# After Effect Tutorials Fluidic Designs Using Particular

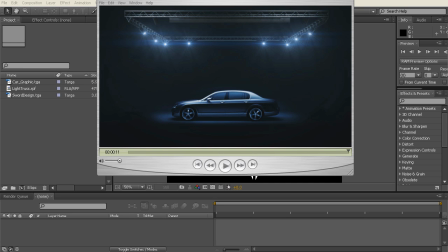[0:00]
Hi, Dave Scotland for aetutes.com, and welcome to another exciting tutorial. And today we're going to take a look at an effect that is inspired by the Hyundai i45 TV commercial. This is the effect that we're going for here.
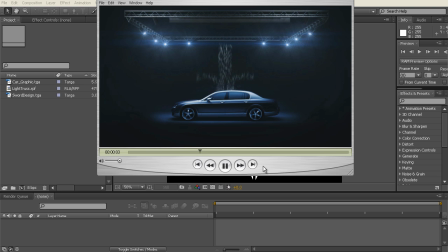[0:19]
I'll just put that on loop. The actual TV commercial itself doesn't actually use CG to create the fluidic designed raindrops. What it actually does is use a
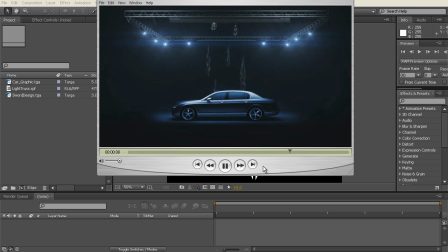[0:35]
720 nozzle water rig that sits up in the light trellis, and that water rig is controlled by computer graphics, and so basically you design your computer graphics,
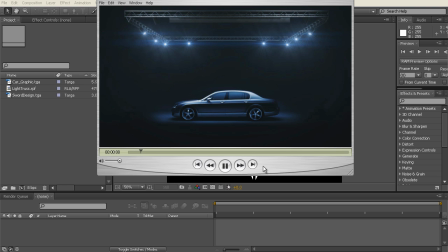[0:50]
and then those graphics are fed into a control system that switches on and off the water nozzles up in the water rig. So what we're going to try to do here is replicate the effect using After Effects and Particular.
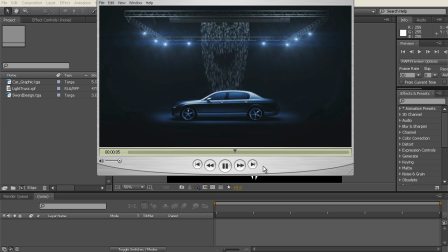[1:06]
And basically the final output of the tutorial isn't really the most important thing. The real importance comes with the technique that we use, and being able to use that technique and take it into your own work using your own imagination.
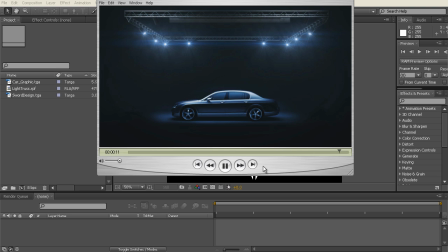[1:25]
A good example would be to take the same technique that we've got here playing on screen, and instead have someone standing there holding an umbrella and having rain come down in various shapes or messages or text,
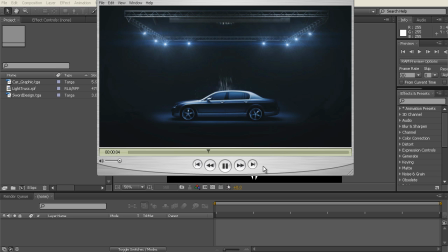[1:41]
and sort of bouncing off the umbrella. And you can use this same technique that we're about to go through to do that. And plus this technique may actually inspire you to put a few twists on the technique itself to come up with something completely original.
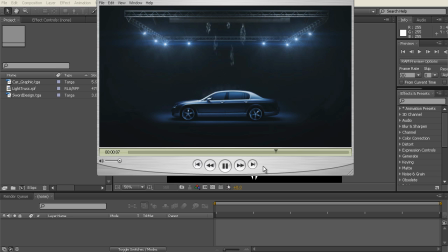[1:58]
So we hope that you do that rather than just simply recreate the TV commercial and leave it at that. So we really want you to experiment and try to push this technique further.
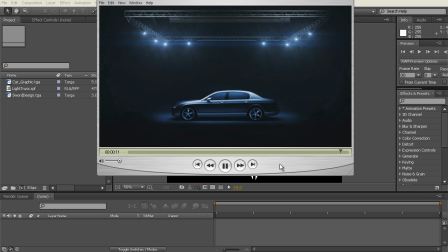[2:12]
So let's just have a quick look at what's happening in the shot. I've got a car element, which is actually a photograph that I took of my neighbour's Bentley, a beautiful, gorgeous car that he brings out of the garage about 12 times a year.
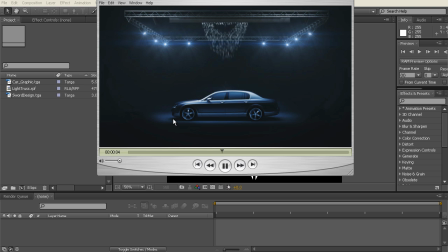[2:30]
And he allowed me to photograph the car, and then I took it into Photoshop and really gave it a heavy work over to give it that studio photography feel. I basically photoshopped all of the
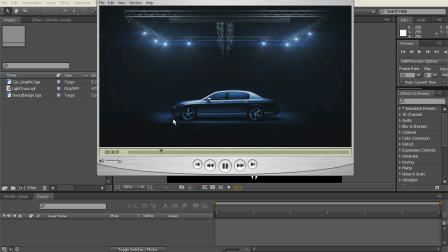[2:49]
reflections out of the photograph, and did a lot of painting, and pretty much the majority of time spent on this preparing for this particular tutorial was spent doing the photo preparation for the actual car.
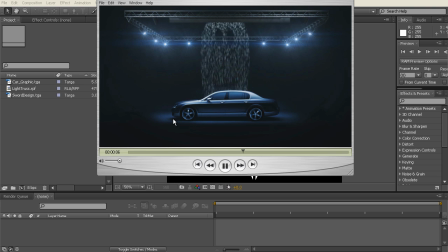[3:06]
So I really wanted to give it that photo studio feel. So you've got the car there, and you'll notice the aspect of the photo itself is very flat and front on, and we can't see across the bonnet or across the roof.
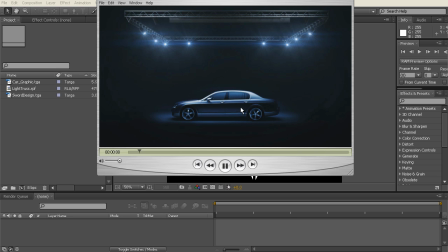[3:23]
It's a very front aspect photograph, and that's really going to suit the shot that we're going for here, that we get this this sort of front on look, and it hides a lot of the effect that we're going for,
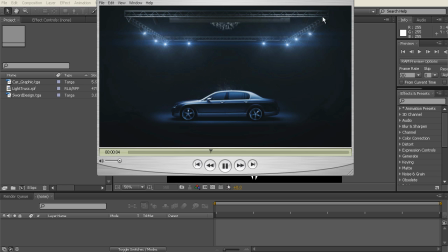[3:38]
which is fantastic. The other element in the shot is this light trellis or light truss at the top of the shot, and I created that in 3D Studio Max, just using some splines and a little bit of creative lighting, and I created some lights to come down as well.